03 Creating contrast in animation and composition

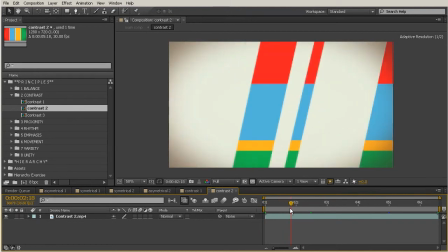[4:10]
So in this example, I want to focus on the contrast in the animations.
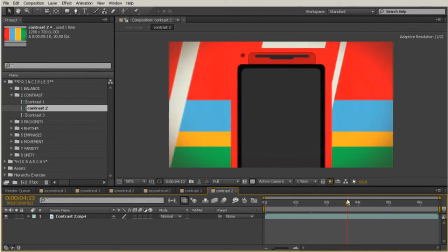[4:14]
So we have things moving up and down, side to side, and then we also have differences in our speed.
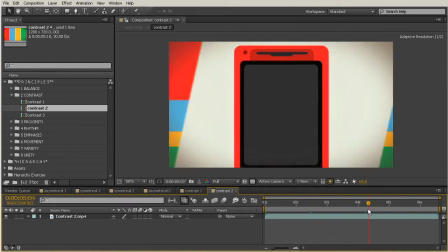[4:21]
So the elements we have moving here in the back feel like they're moving kind of at a medium speed,
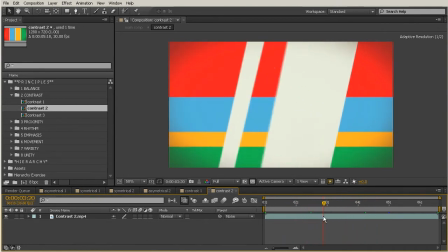[4:27]
and then this tablet pops up pretty quickly and then slowly kind of recedes to that background.
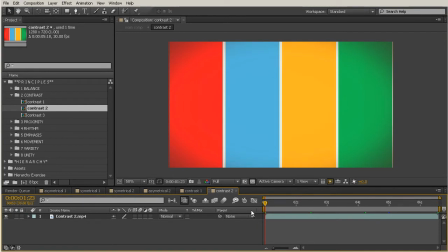[4:36]
And so we get a lot of push and pull in this kind of animation.
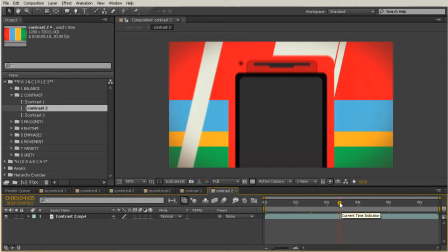[4:41]
And this is something that your animations can really obviously lack,
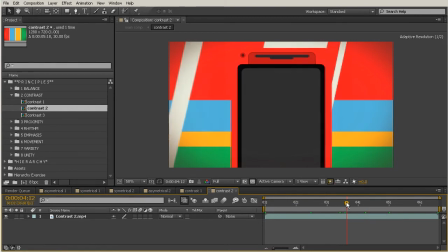[4:47]
but when it's there, it can just really feel like, oh, it's supposed to be there, and maybe you don't notice it as much.
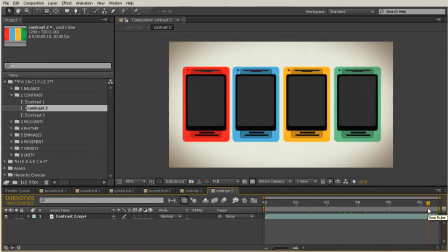[4:53]
But it's definitely one of those things that can push your animation to feel a lot more polished in the end.
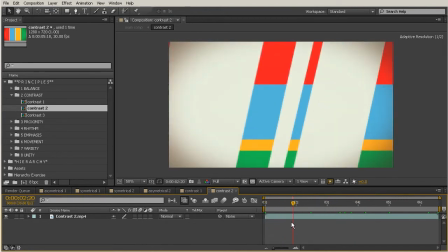[4:59]
So adding contrast between your animations as far as the speed and
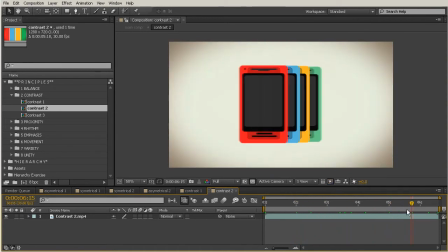[5:05]
really just what you're animating on screen can really add a lot of visual interest to your compositions.
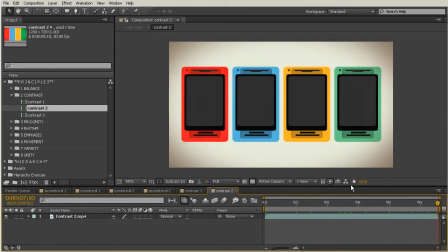[5:11]
So I also want to talk about contrast to make text readable. So let's move over here to our third example of contrast.
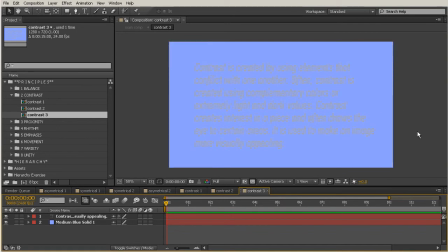[5:18]
So obviously right here, we just kind of have an example of what contrast is laid out here for us in our text, but the colors that we're using are about as far away from contrasting as you can get.
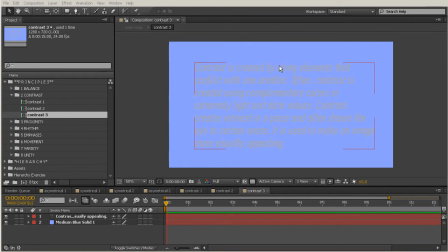[5:33]
So this gray that you see here is very, very similar in value to this purpley blue color we have here as our background. So sometimes whenever you're choosing colors for something you're going to create, you might get caught up in, okay, I really want to use a gray, or I really also want to use this purple.
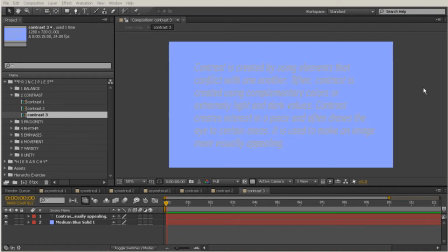[5:53]
And then once you're choosing from maybe some swatches that you've laid out, you don't put as much thought into, is this going to be readable, or is there going to be enough contrast there to make this text readable on my background? And in this case, the answer is definitely no.
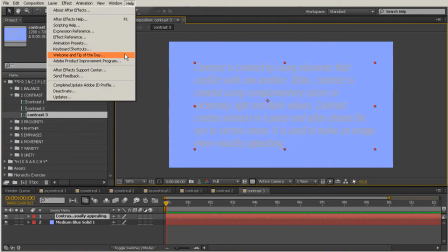[6:09]
So if you just come in here and we grab our text, I'm going to go ahead and open up the text panel so that I can change that color.
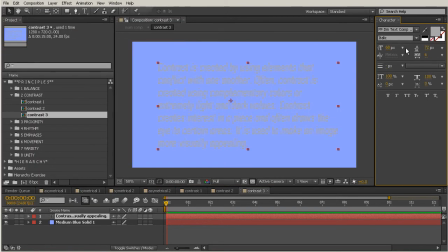[6:18]
So come up there and click character. That'll open that up for you. If we just click this piece of text and then grab our color, text color here,
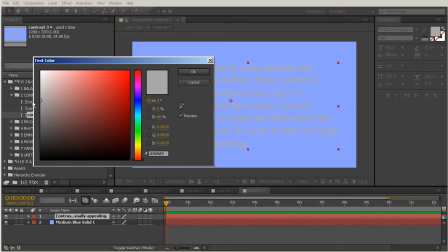[6:27]
we obviously have this really middle of the range gray here. And simply by pushing that more to white or more down towards the black,
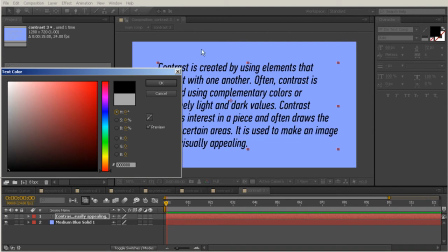[6:37]
we automatically get a much more contrasty composition simply by choosing a less middle of the road value.
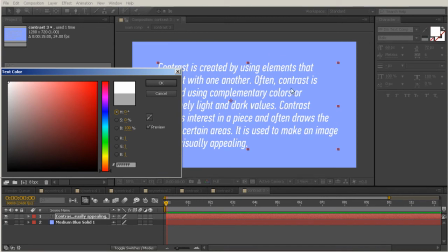[6:46]
Now, if we had a really light background and our text was white, that still wouldn't be enough contrast for us.
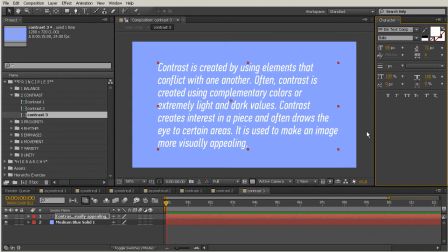[6:53]
So whenever you're picking your colors initially, put this into consideration, just that you want to have colors that are going to be easier to read, because your main goal is to have this message read. So if you're choosing colors that don't have enough contrast, the message isn't going to be read,
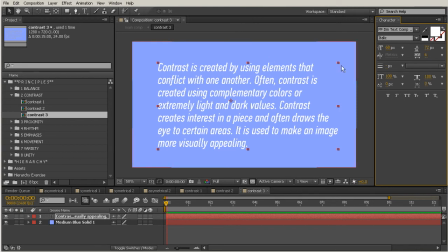[7:12]
and you really haven't solved the problem that you set out to do as a designer, was to communicate, in this case, the definition of contrast. So this is just up here so that you can see that. So in this lesson, we learned that you really cannot create readable motion design without contrast,
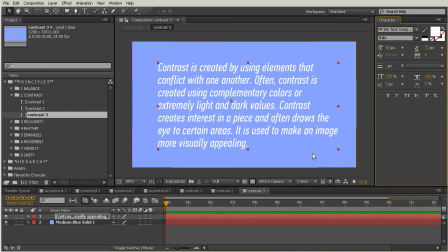[7:30]
and that it's one of the most significant elements of creating clear communication of our message.